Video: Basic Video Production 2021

You know, don't, sometimes it's easy to zone out. If you're doing something for 30 minutes with somebody, you know, there are times you're like, oh, I just like drifted off there for a moment. Well, you know, collect yourself, come back and say, well, I want to pick up on something you said earlier, you know, and so really listening intently to what they're saying, because sometimes they'll say things that aren't complete thoughts, that, you know, maybe it's an inside thing that the rest of us don't quite understand. You know, make sure you're listening to make sure that the people who don't know who this person is understands them the way you think you do.
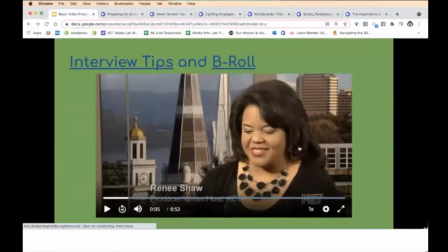I really like how she talks about the it's natural, where you sometimes can tune somebody out while they're talking. And I think that is so important to talk about with students. You know, so we do that.
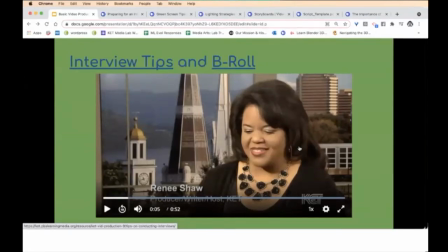It's natural. It's human nature. And her suggestion of, well, let's back up to something you said earlier, can really help get you back on track without letting people know that you stopped listening.
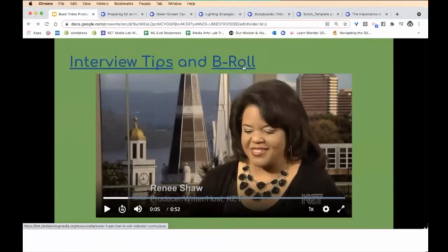All right, and then B roll. So the A roll is the actual interview where Renee was talking with her guest. And so the B roll is really where the story is told, because you don't want to just watch two talking heads. Don't want to say any more.
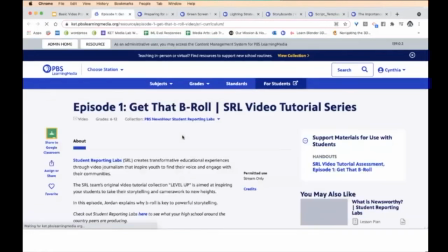I'm just going to let Jordan from PBS Learning Media student, or PBS NewsHour Student Reporting Labs, talk about that.
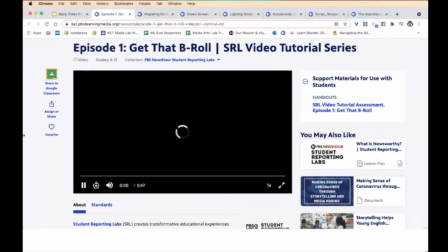What's up, Student Reporting Labs? I'm Jordan Veazey, your SRL mentor, and today we're going to talk about an element of filmmaking that's crucial to proper storytelling, B-roll. Here are the five things that you need to know about B-roll. Number one, you need it. No, seriously, don't be fooled by its name. Even if you think you don't need B-roll, you do. B-roll should never be a low priority. In fact, it should be thought of as the action of your story. Think of it like this. If your voiceover tells you the story, your B-roll shows you the story. Without it, you pretty much just have a bunch of talking heads, which is boring. So what is B-roll? Well, in television or film production, B-roll is the supplemental footage that's intercut with the main shot.
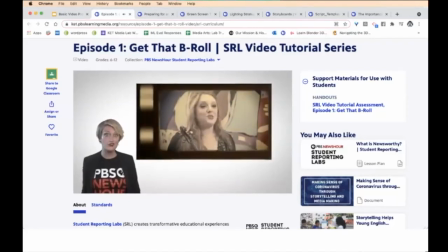It gets its name from the days of film, where there used to literally be a roll of film with the main shots on it labeled A-roll, and then another roll of film with all the cutaways,
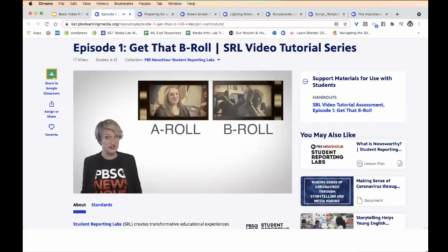action, visuals, and exterior shots on it labeled B-roll. Take a look at this piece on Clark Park in Detroit.
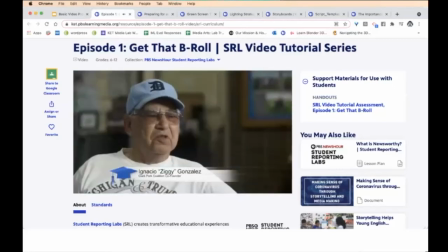The A-roll is the interview with Ziggy Gonzalez. The B-roll is all the other footage you see. It's kids playing baseball, hopscotch, and shots of the park itself. In broadcast news, B-roll is what makes you feel like you're there with the person being interviewed. B-roll can sometimes be the most compelling aspect of your news story. For example, look at this story that Alonzo and Tracy Morning High School produced on the ice cream shop Chillin'.
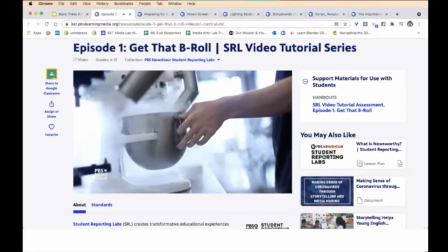The B-roll of the nitrogen hitting the ice cream pulls the audience in while visually illustrating the soundbite.
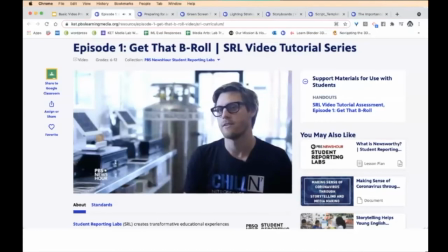Nitrogen is just an element that exists in the atmosphere. Naturally, it's in the air, makes up about 78% of the air we breathe.
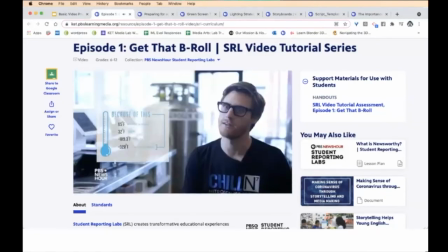We use it in its liquid form, so it's about negative 321 degrees Fahrenheit.
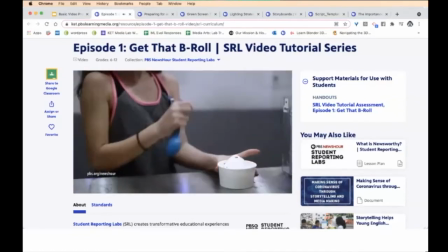You never want to show a shot of someone talking on camera for more than 5 to 10 seconds, because audiences have short attention spans. Whenever possible, write your script in a way that incorporates good B-roll. Another reason you need B-roll is because it allows you flexibility during the editing process.
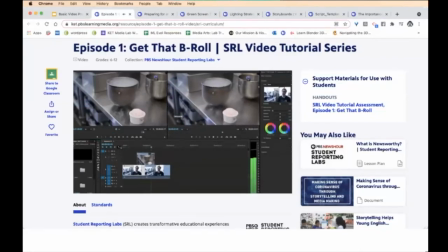You can shorten or splice sound bites together without getting a distracting jump cut. Number two, sequences. Whenever possible, try to build a sequence of B-roll. A sequence involves a minimum of three shots of varying types, like a close-up shot, a medium shot, and a wide shot.
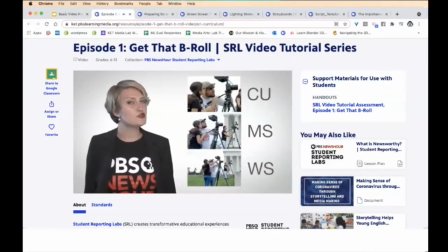Sequences are how you set up and introduce a person who the audience will hear a soundbite from.
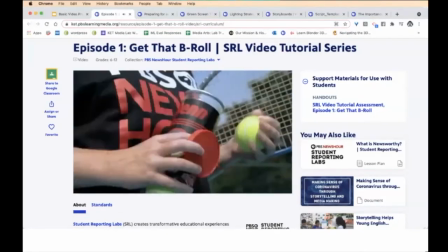Adeline Baxter is a DC resident who enjoys playing tennis.
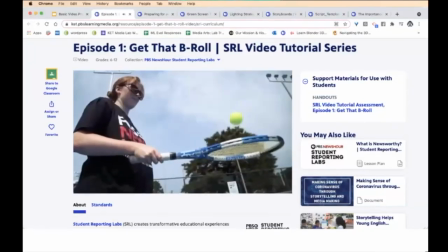On the weekends, she comes to the Jenny Dean Park in Churlington to practice her dribble and her forehand ground stroke.
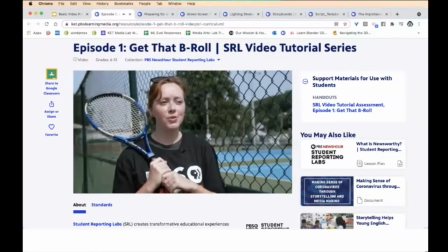I really like tennis because, unlike some other sports where you're kind of waiting for things to happen, you're always running around and you're always working up a sweat.
You should always shoot B-roll of any person you interview, even if you don't end up using it.
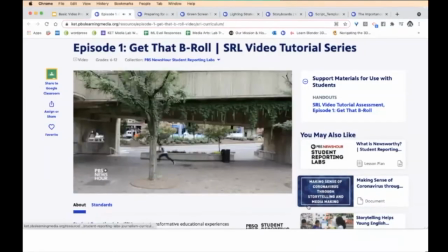Sequences are also how you convey action in your story. Look at this story about parkour.
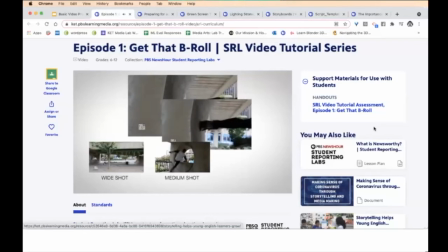These series of wide, medium, and tight shots build sequential edits and visually pull your audience into the world of parkour.
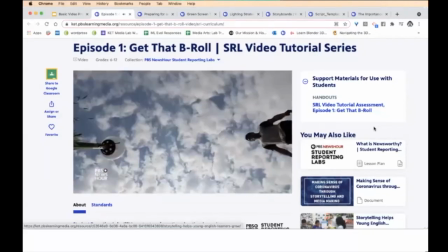We can see the action play out in front of us. Remember, sequences don't have to follow a particular pattern, but they do have to tell a story in sequential order. Each time you are in the field, think about what the action is that you're trying to capture, and then shoot a minimum of three shots of that scene.
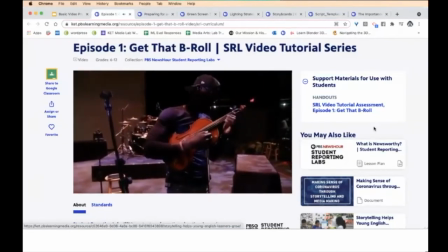B-roll can also be a great way to pepper in awesome audio to your story. If you see B-roll, you want to hear B-roll, because it adds audiovisual texture to your story.
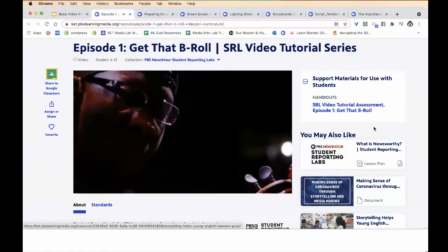When shooting B-roll, you should always be on the lookout for cool sounds that you can capture. Number three, the rule of 180.
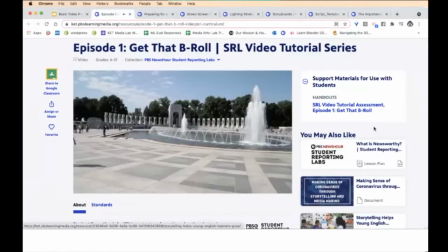The rule of 180 imagines that there is an invisible line of action drawn between a subject and the person that they are interacting with, or an imaginary straight line that's drawn along a path that a subject is moving on. Check out this dialogue scene.
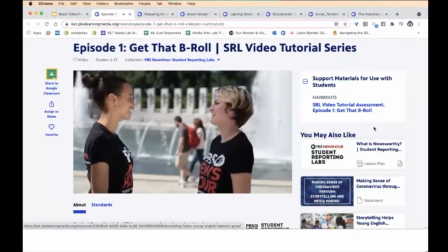Anita and I are talking to one another, with me facing camera right and Anita facing camera left.
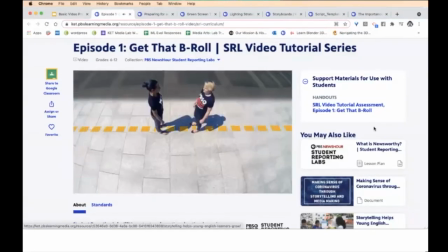The camera will always stay on one side of that axis, and the subjects will always stay on the other. If the camera remains on one side of this line, the spatial relationship between the two characters remains consistent from shot to shot.
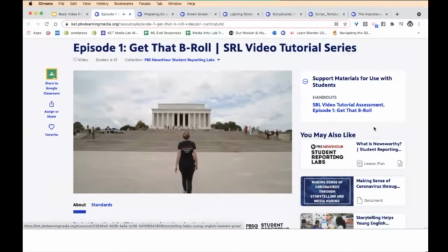Another example is this action scene. Say I'm moving towards an object like the Lincoln Memorial.
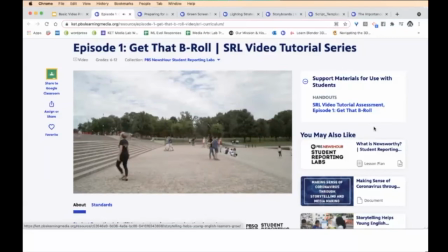During this shot of B-roll, the line of direction applies to my path on the way to the memorial, according to my eye line. If I'm walking in a leftward direction and am to be picked up by another camera, I must exit the first shot on frame left and enter the next shot frame right. If I leave the right side of the frame in one shot, I should enter from the left side of the frame in the next shot. Leaving from the right and entering from the right creates a similar sense of disorientation. This brings me to the fourth thing that you need to know about B-roll, which is the importance of anticipation.
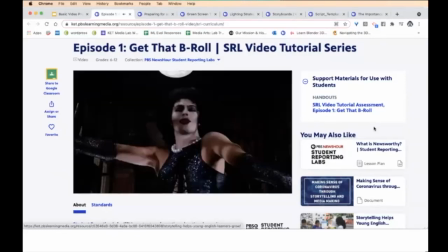I see you shiver with
anticipation. When we are filming action or any type of B-roll that captures movement, instead of trying to follow the action, we always want to anticipate it.
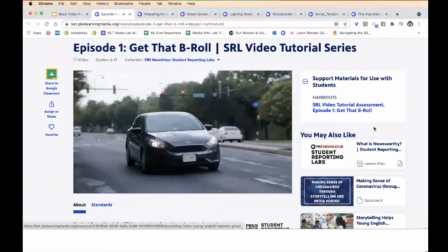For example, if I want to capture these moving cars, I don't want to move my tripod or follow them with the camera through a pan.
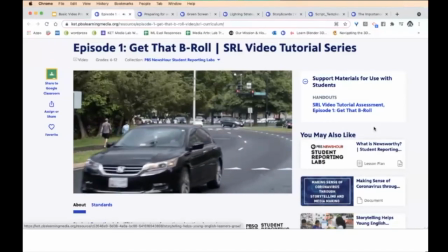It's best to set up my shot and then let the cars move in and out of frame. This way your footage will remain clear and concise. You'll be able to easily cut action shots together that are not shaky or disorienting. This rule requires patience and sometimes means that you're going to be waiting for a while to capture what you need. Last but not least, angles. The last thing you need to know about B-roll is that you should try to shoot as many angles as possible to mix up your shot options. It's important to be able to have different types of shots to cut away to during your editing.
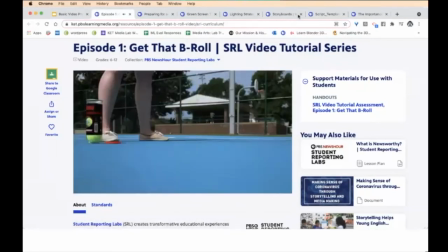So when you're in the field, think about shots like low angle shots, ground shots, close-up shots of a person's features or their hands, over-the-shoulder shots, and exterior shots. Don't forget to be creative. Each shot should be held for a minimum of 10 seconds. Remember, once your camera's locked down, shoot a minimum of three shots and then move. There you go. Those are the five things that you now know about B-roll. Okay, I think that that is a really good video.
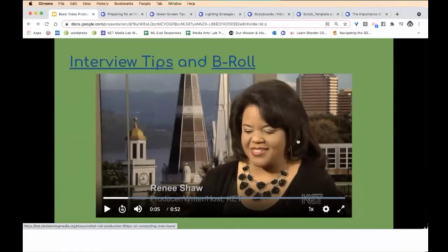It is a little higher level than if for those of you who are teaching early childhood, but I think it's a really good way for all of us to understand the importance of B-roll, and then you can take that and teach them about that.
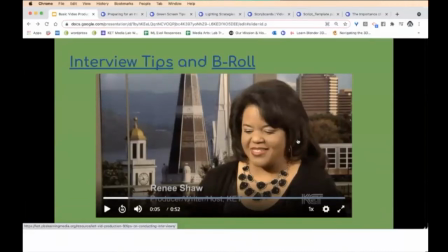Another thing I wanted to mention was the PBS NewsHour student reporting labs. For those of you who teach high school, it's something that you can get involved in. And if you have questions about, if you want to do that, you can get your students involved in reporting in the community,
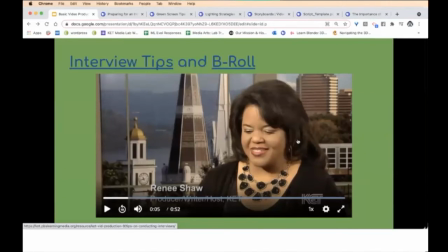then just let us know and we can get you information about that. It's a really good program that teaches students important journalism and storytelling techniques.
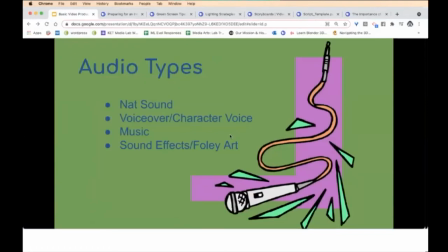Okay. Audio is 50% of the production. So, and it can be the biggest problem of distraction.